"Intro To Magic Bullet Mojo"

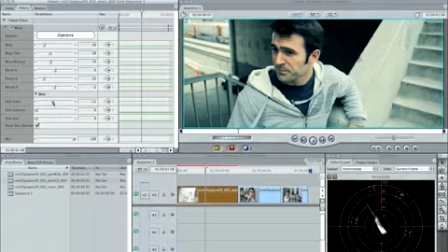[8:02]
But if you consistently like, as I do, maybe a slightly yellower tone to your skin, then you can do what I would do, which is maybe make Eric's cheeks hit the grid, but let his forehead fall off and be a little more yellow. Now,
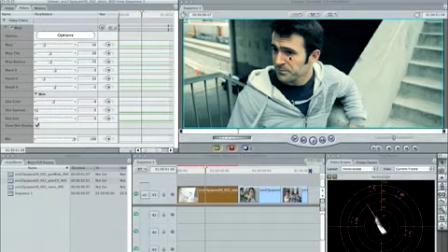[8:14]
if you'd like Eric to be to have less variation in his skin tone, I've got a slider for that, which is skin squeeze. Because you can see that no matter where I put this, I can only get parts of his face at a time to be on the grid.
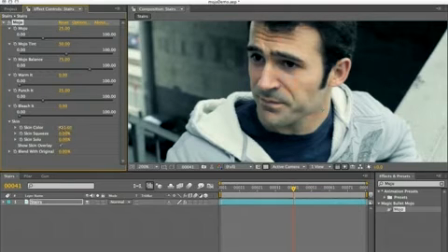[8:28]
And so I'll roll through the skin color here, and you can see like I can either get his forehead or his cheeks, but not both. And that's because people have different colors on their skin, and I didn't put any makeup on Eric before this shoot, but if I had, maybe he would look a little bit more like this. If I increase skin squeeze,
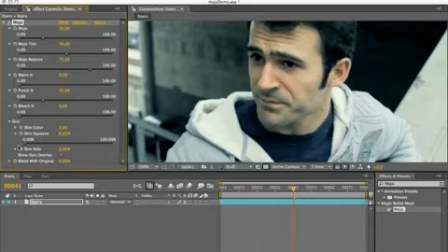[8:47]
what I mean by skin squeeze is that I'm actually taking any colors that are near human skin and I'm mushing them toward human skin. And although it's making the grid go away,
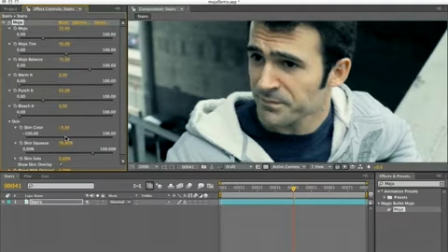[9:01]
it's because my value is not exactly right here. I'm going to adjust it. Now you can see I can get his whole face to have the grid. And if I crank this to 100, I can really make his skin tone super uniform. Now this is another thing you might notice when you're looking at these blockbuster movies, that people have done this trick of kind of unifying the skin tones.
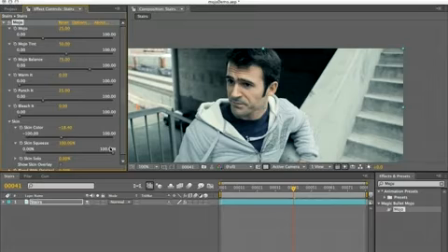[9:18]
Now you can take this too far. I think 100 is probably too much here. Eric's lips are no longer a different color than the rest of his face. In fact, there's really nothing wrong with Eric's complexion as it is, but if you've got a lot of different
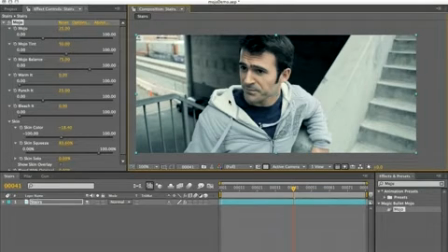[9:29]
skin hues in your shot and you want to unify them, or if someone's got a bit of a blotchy complexion, this is a simple slider to help you correct for that, and it works in conjunction with skin color as well.
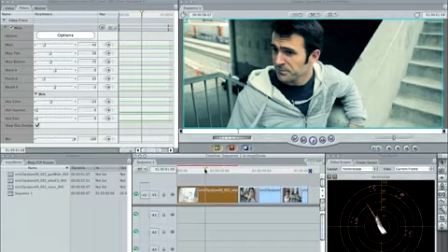[9:41]
So then lastly, the last color, let's just turn off our overlay here and render that real quick.
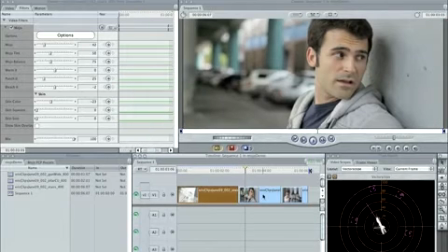[9:49]
The last slider I'm going to use on here, like I can actually just take this and copy it into here.
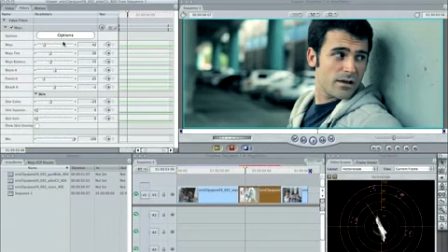[9:55]
Cool. Okay, so the last control in skin is skin solo. Now, in this other shot, so these are the same settings here in these two shots.
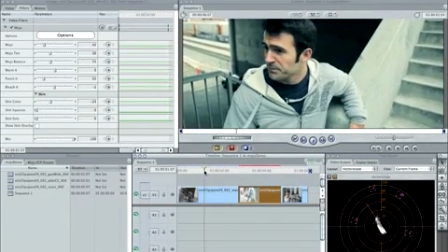[10:06]
In this shot, there's not really a whole lot of distracting color or other objects in the frame, but this one, the background's a little more colorful.
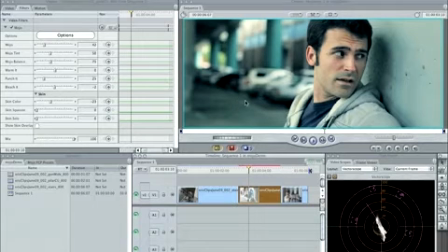[10:12]
And one of the things I talked about in the Blockbuster tutorial was simplifying that through the use of a ranged hue and saturation control, taking everything that isn't skin color and reducing the saturation. Well, now we have one simple slider for that.
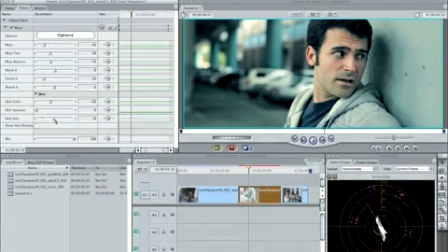[10:26]
So skin solo, the more you increase it, the more you desaturate everything in the shot except skin. So there it is at 100%, and there it is at 0. So it's just a nice way to kind of de-busy the background. And again, the emphasis here with Mojo is give yourself that trendy current look and
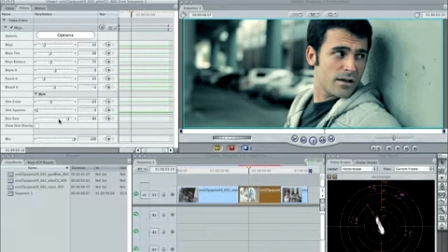[10:44]
really make your talent pop out of the screen. And that's what we're going for here. So maybe not 100%, but almost. Still looks kind of naturalistic, but Eric really pops out of that shot.
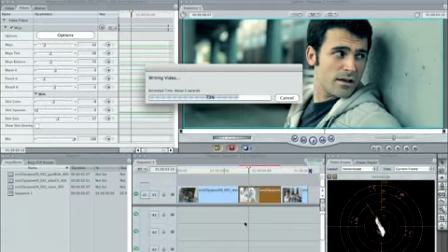[10:57]
I like that a lot. Okay, so then the last thing I want to talk about are presets. Because Mojo
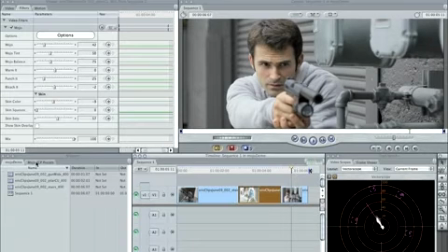[11:04]
has enough control to really get any of these kind of looks that we've talked about, it ships with several presets. So for instance, my favorite one maybe is called Mojito, which is just a really subtle version of Mojo.
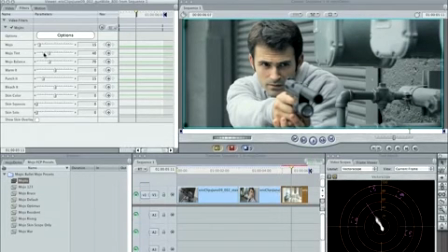[11:17]
If you look at this is just all the kind of default settings almost chopped in half. And really almost any footage that you like the look of already, you apply this Mojito preset to it and it's just going to get a little bit better.
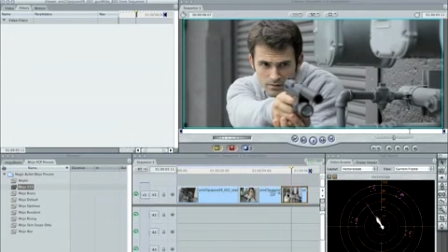[11:29]
Really handy preset. Here's Mojo 123. This is sort of a taking of Pelham 123 look. Super green shadows, super poppy orange, really contrasty. Mojo Bruce.
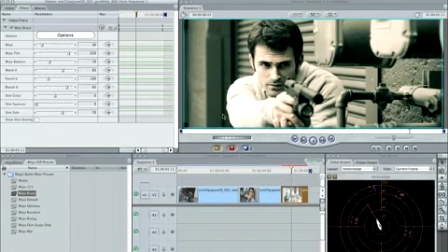[11:42]
This is a direct reference back to our Terminator Salvation look. And Mojo Optimus, you can probably imagine what that's meant to look like. And Mojo Resident, this is going to be that warm bleached out look with just a little bit of blue-green in the shadows.
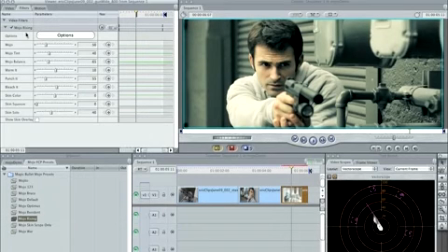[12:01]
Mojo Rising is sort of the opposite of Mojito. It's just a little bit more Mojo. It's just all the default settings kind of cranked up a little bit higher.